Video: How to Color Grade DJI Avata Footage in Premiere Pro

If you think maybe you did a little too much, well, you can just reduce the opacity and bring the intensity down of the entire clip.
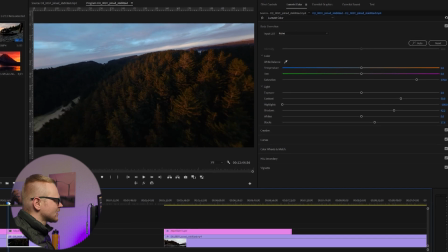5:51 Once again, kind of we'll do this in two parts just to confirm that everything looks good. We'll start here. Make sure the adjustment layer is highlighted. Let's just zoom in a little bit for you.
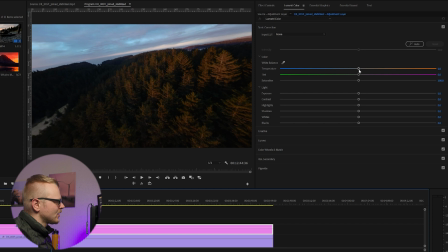6:00 First thing, I'll just go in order here. I'm going to increase the temperature, make it a little bit warmer. Really emphasize golden hour. I think that looks pretty good. And we've already messed with the light. We might have to do some adjustments later, but for now, I think that looks fine.
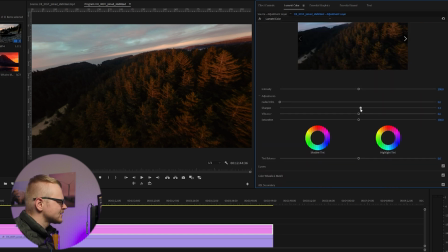6:20 For the Avata, I do like to add just the slightest bit of sharpening, just something like that. Already, you can see we've added a really nice warmth to the image, but we can increase that even more.
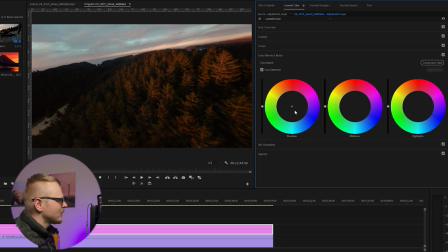6:33 So what we're gonna do is go to color wheels, and we can mess with the shadows, midtones, and highlights. So what I like to do is I'll just take the shadows, and once again, I'm just gonna move them warm just a tiny bit. I don't wanna overdo the shadows. And for midtones, I'm gonna do it a little bit warmer.
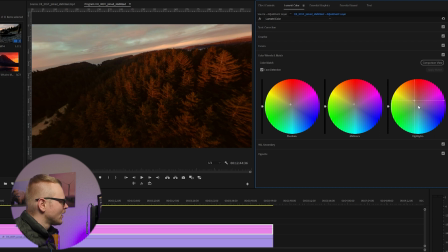6:52 And for highlights, we're gonna make them pretty warm. And maybe I'll bring the shadows down just a little bit to balance it out. I think that looks good. I'm pretty happy with that.
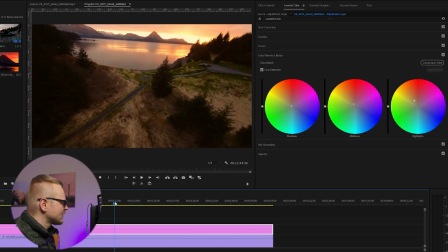7:05 Now, if we fast forward here, I like the color of the grass. That looks more natural, looks more sunset-y.
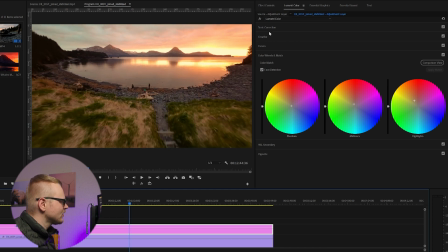7:12 And the sky looks pretty good. There's before and there's after. I'm pretty happy with the sky. One thing though is I feel like it's the slightest bit flat.
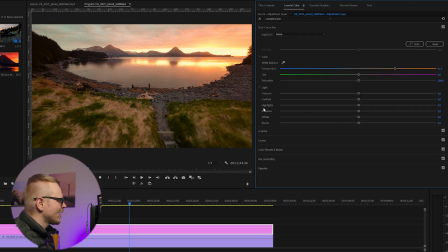7:24 So we can fix that by going to curves,
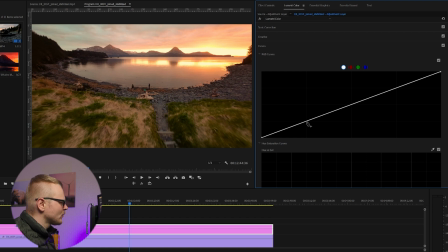7:28 and right here at the quarter spot, we're gonna bring the darks down just the slightest bit. And up here at the other quarter for the highlights, we will make a nice S-curve and bring the highlights up a little bit just to add a little bit of punch.
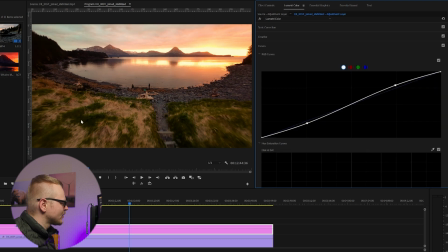7:45 You can see the difference. It makes the blacks a little blacker and the whites a little whiter.
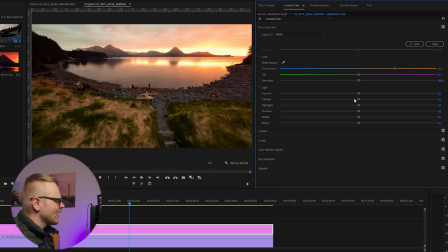7:49 We're still looking pretty good. I'm pretty happy with this. Now we can go back to basic, and I'm just gonna maybe bring the highlights down a little more, shadows up a little more. And I'm just gonna play with the saturation until I think it looks good without being a little too.
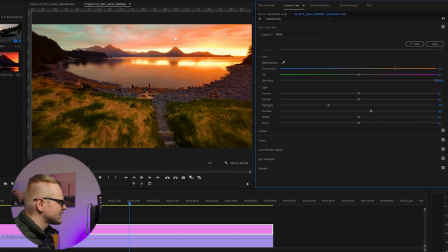8:08 We went all the way. You can see these oranges have some harsh lines in them. So I'm just gonna bring this down until I think those harsh lines are out of the way. I think that looks pretty good. You can see the difference in the basic corrections there. And this is the difference in the adjustment layer.
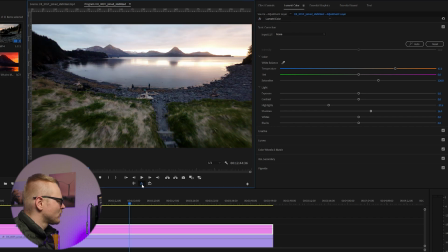8:28 And this is the difference before and after our color grade.
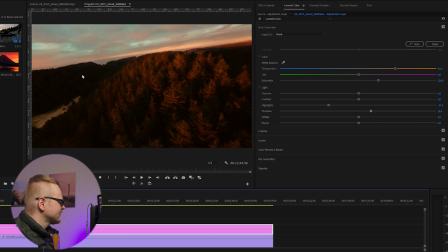8:34 You can see the slightest bit of green in the trees, so the shadows are not totally blacked out, and you can see the trees have a nice glow on them from the sun. Sky looks pretty good. It's still got a little blues in it, so it's not too warm.
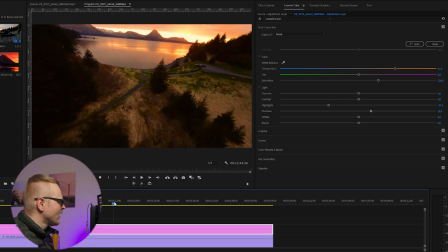8:51 And we can keep scrolling through here, and I'm pretty happy with that, guys.
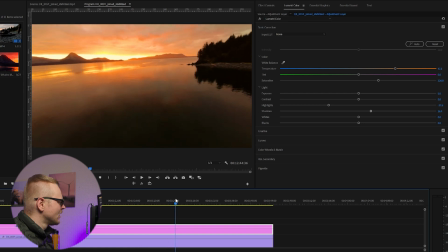8:58 I think this looks pretty good. Right here, you see this white?
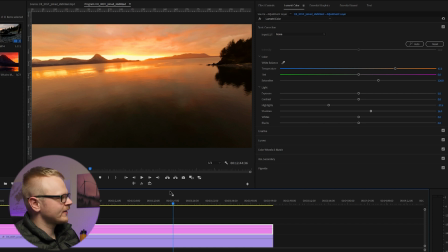9:03 Unfortunately, that's just one of the downsides of the Avata. If you had more of like a 14-bit dynamic range $50,000 cinema camera, you could probably bring those highlights down no problem.
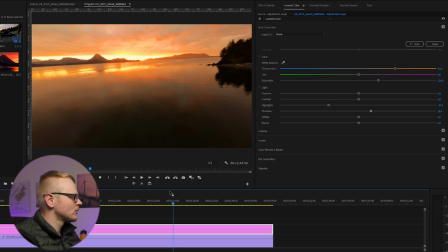9:15 But I think it looks good for being a $600 drone, $600 by itself, not including the controller and the goggles.
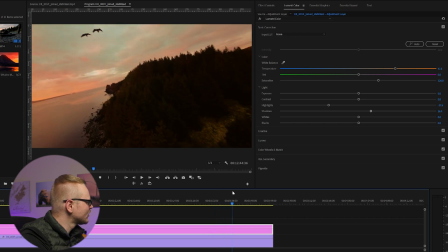9:24 And then we'll come up here to the eagles. They look good. Shadows look pretty good here. They look like shadows, you know? They are not supposed to have much color in them. They don't have much contrast in them.
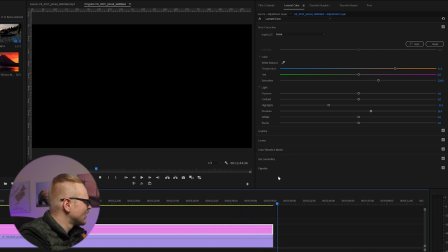9:37 Shadows are just shadows. And I think that looks pretty good. So you can see shooting in D-Cinema-like really gives you a somewhat chance to edit some color into your DJI Avata.